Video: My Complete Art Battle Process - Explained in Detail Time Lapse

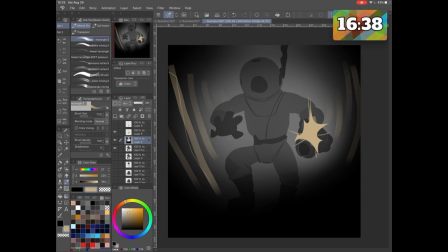7:49 Then I am using the brush to indicate a few different wooden beams that are supposed to be from a sunken ship so the further they go in the background the less distinct the light is the most of the light will
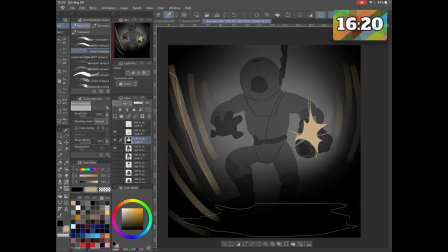8:05 be around him of course and then i use again the lasso fill tool to indicate a few more shapes one of them is lit up so it's going to be a
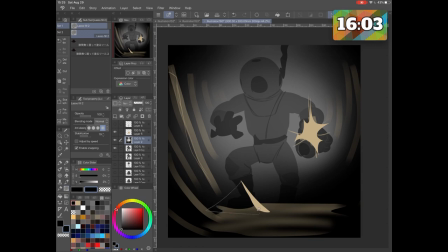8:18 much brighter shade of the light color that i use some kind of yellowish color and the other one is going be in shadow so i just use pure black another shape is going to be the treasure chest it's already been there for a long while so it's buried inside the sand and the things that have accumulated on the
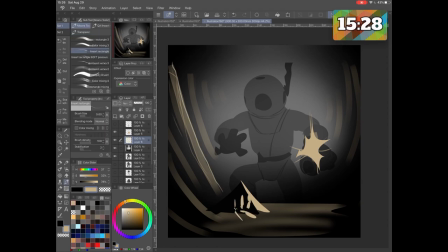8:37 bottom of the sunken ship to give a much better indication that it is a ship actually i was afraid it's not as clear as i would like to so
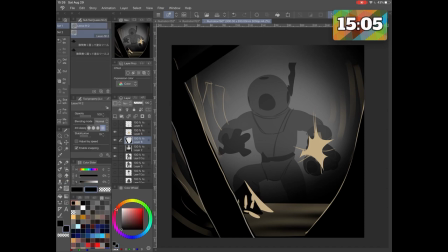8:47 i tried to make a a mact of a sort and use some rim lighting on the sides while putting it in the front as a front element also framing the picture in a way with it have some rugs from the supposedly
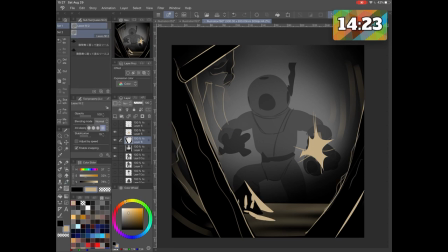9:03 the sails with just a few light indications and dark indications of the the lassofield tool i tried to make a skeleton of I guess one of the pirates that was grasping the treasure chest while it sunk and he
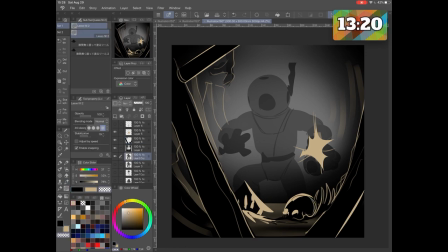9:19 died there as we did then I wanted to indicate it okay the diver is reaching for the treasure chest and opening it so I started drawing that and it wasn't as easy and as fast as I'd like it to be so I
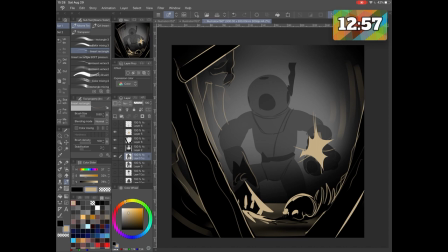9:35 gave upon that idea and basically erase the arms and again you can use the lasso filter to erase in clip studio you can paint you can use a transparent color which acts as an eraser it removes
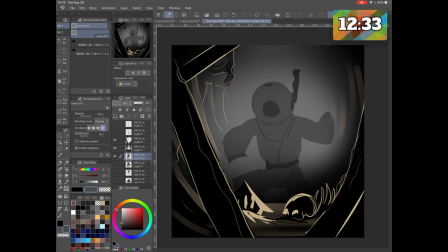9:50 the color that is there draw him very quickly with change in his uh the position of his hands and arms so now in his left hand he's raising the camera and with his right hand he is racing something from the
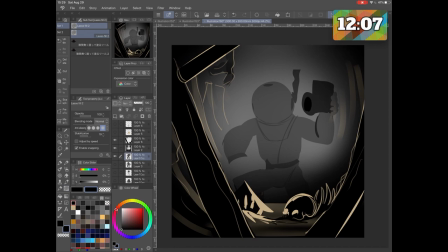10:07 treasure chest if i don't use that tool then i am risking the timelapse to not be as interesting and as quick as i'd like it to be because if the timelapse is kind of tedious and there is no constant
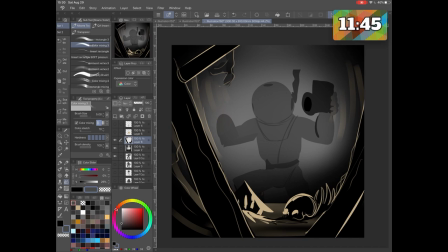10:23 change in what you're seeing then it's not going to be as powerful in the presentation as it can be for me personally when looking at time lapse art battle videos it's uh the interesting thing is the
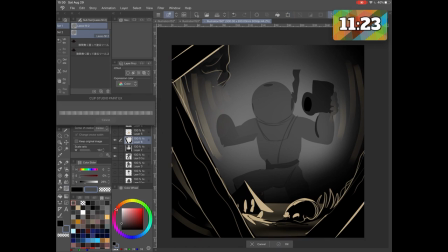10:39 storytelling and storytelling is well made when it doesn't give you the option for you to get bored you need to see constant change in what is going on if you already see a figure being drawn with lines and it takes a while
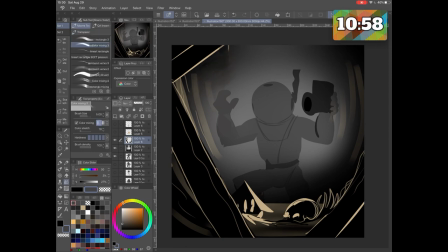10:55 because you're seeing that he's going to a figure but it's not going out as quickly as you need it to see so you see this figure but it's it takes a while for it to come out while with the last of you two you can make a figure in seconds and then add
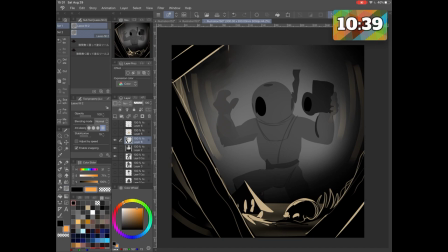11:10 details where you need them and because now the camera's light is not pointing at the camera but at what he's holding i use the selection tool to draw out a nice area of cone light that i use a new layer with
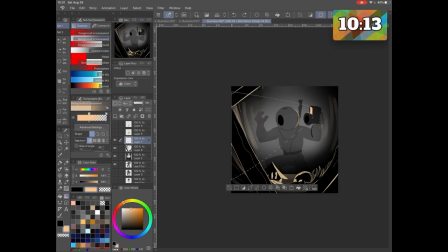11:28 light with some transparency to show where he is lighting the scene
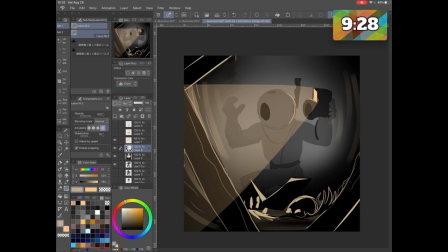11:34 adding a layer with the setting of add glow is a nice way to show the shininess of the gold and also the reflections from the light that he's having there and i draw little smiley eyes and
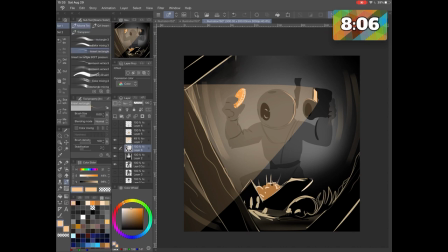11:52 mouth in his helmet as well as the gold coin and the gold inside the chest to